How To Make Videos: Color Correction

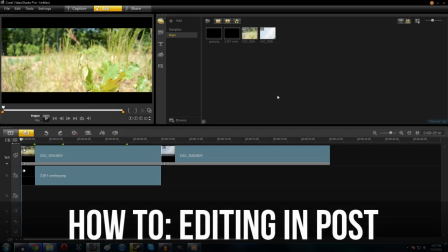0:00 Hey guys, so Team here with the next in my series of videos on how to improve your video quality. So today I'm going to be talking about how to use video editing and color correction to make your videos look better.
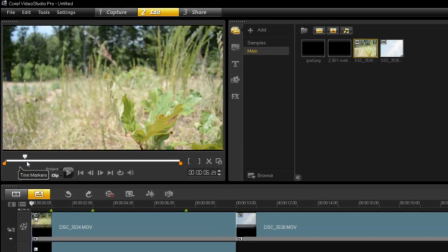0:10 So I have filmed two test clips for us here. So today we've got a just kind of a shot of some plants and whatnot kind of billowing in the wind.
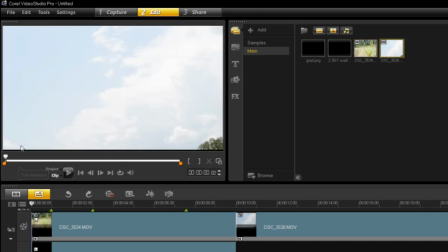0:18 And we also have a shot of some clouds,
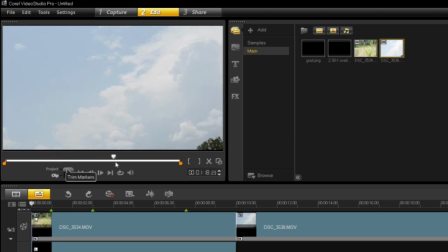0:21 which are just kind of, actually that's a thunderstorm starting to develop, kind of neat little time lapse of the clouds. So let's go ahead and show you guys how I did this. So to start with, let's just grab the clips and just do some color correction on them.
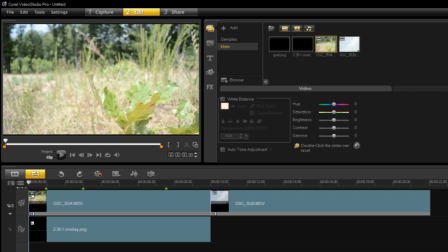0:34 Now color correction is going to vary where it is and, you know, the details and all that kind of stuff depending on what your video editor is, but as long as it's a halfway competent editor, it should have at least some form of color correction built in. Alright, so there's a few different things that we have here. So we have the hue, actually we could adjust that a little bit. Basically it's just kind of the overall colors of it.
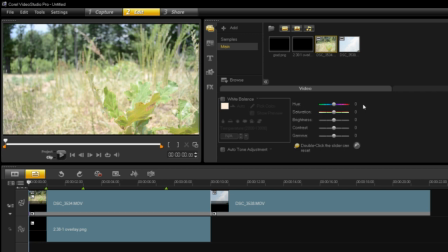0:53 I'm actually going to leave that alone, but you can certainly do a lot to kind of make the video pop and whatnot. But again, I'm going to leave the hue alone, and instead I'm going to go ahead and take a look at the saturation rather. Saturation is just how colorful the video is.
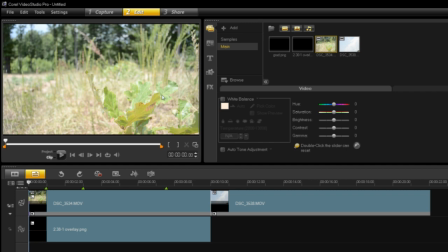1:09 For something like this, it's all green, it's all nature. We really ought to bump the saturation up. As you guys can see here, it's not horrible, but it's a little bit washed out. So let's crank up saturation some. One tip when you're editing your colors is small changes.
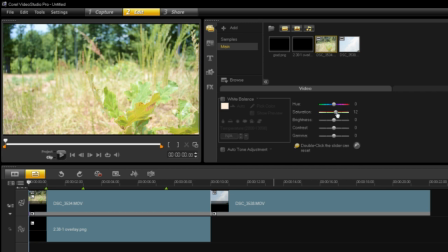1:26 Don't go grab it and drag it to 50%. You guys can see if I, you know, drag the saturation way up, it's gonna look awful. That's just kind of absurd. And same thing, if I crank the saturation down, that's actually not awful. It's actually rather nice, actually, because you still get some green here, but everything else is about black and white.
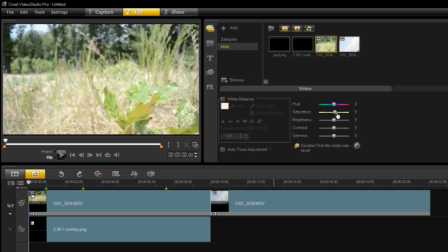1:42 But again, this is a kind of a nature scene, so I think having a decent amount of saturation, somewhere right about there, is gonna be good. Another thing you can learn is that it's not like you can do it wrong. I mean, if you dragged everything up and down and made it look awful, yeah, it's kind of wrong. But a lot of it is just kind of in your opinion, what you think looks good.
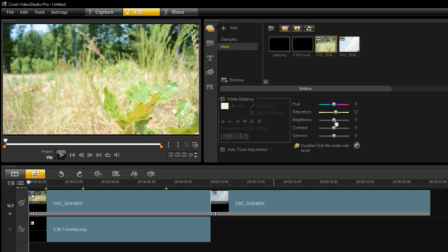2:01 If you think, you know, it should be really dark in contrast, high contrast, you want it really, really saturated and really bright. I mean, it's kind of comes down to your own judgment on what you think. So let's take a look at the brightness.
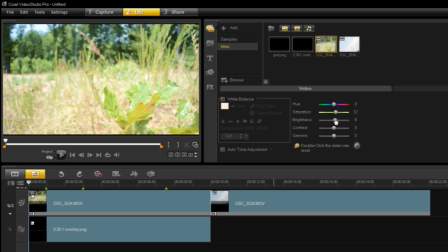2:14 I think we may want to go just a bit higher on this. Somewhere around 4, 6, 6. There we go. That looks about right. And then we can also edit the contrast. Now the contrast, you guys can see if I turn it down, kind of makes it a little bit gray. It kind of brings out some more of the details, but a lot of the time, you can see it kind of washes it out.
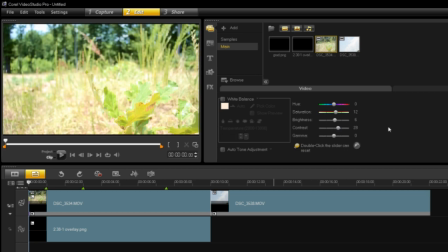2:34 And on the other hand, if we crank the contrast up, it'll just look awful. So at this point, we're going to go ahead and do something a little bit more moderate. The video was pretty close when I shot it, so it doesn't require that much. So, you can see here, that's actually looking pretty good. And if I reset everything and kind of show you guys what it looked like beforehand,
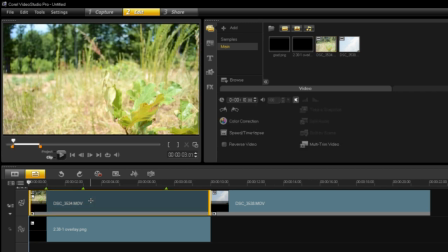2:54 this is what it did look like, but after our video editing and color correction, we've got this. So I think that looks much nicer. Now, something else you can do, and this is just something that's totally optional that I did, was I made it look anamorphic.
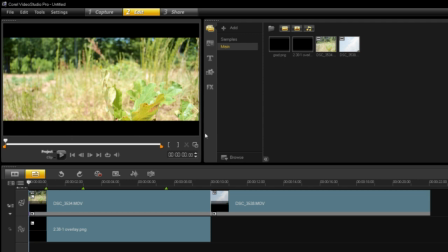3:06 So you guys can see here, I add these black bars on top and bottom, some letterboxing. Basically, I did this just to make the video look a little bit more cinematic. Now, this works a lot better if you have a wide-angle lens, if you've got a nice wide shot. It doesn't really do anything that great. Obviously, we're cropping off some of the top and the bottom of the frame.
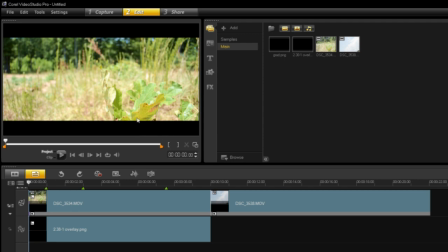3:23 But if you want to do this, it certainly will make it look a little bit more movie-like and whatnot. But, of course, that's totally optional, but I think it rather adds to the scene.
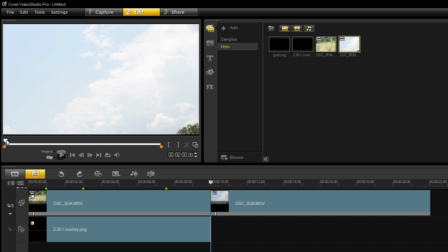3:31 Alright, so the next thing is, and in fact, let's go ahead and select this, is our video. So let's scrub through here, right about there, and let's edit our video of the clouds.
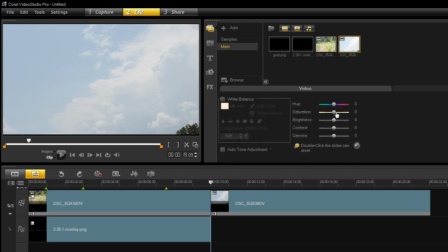3:39 Same premise, we're just going to go ahead and do some a little bit quicker editing here, since you guys should hopefully understand the basics of it. So let's do a little bit of saturation. I think that's actually going to be bright enough. We'll handle that in the gamma. The contrast, I think, is going to be a bit high. There we go.
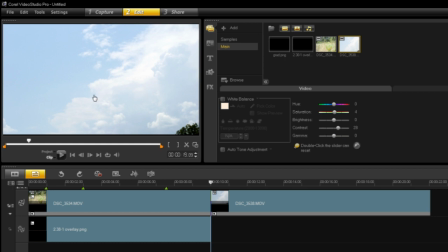3:58 Pull out some of the detail in the clouds. With a shot like this, it's all white and blue and kind of melds together. So we want to kind of bring out some of the shadows and some of the individual clouds.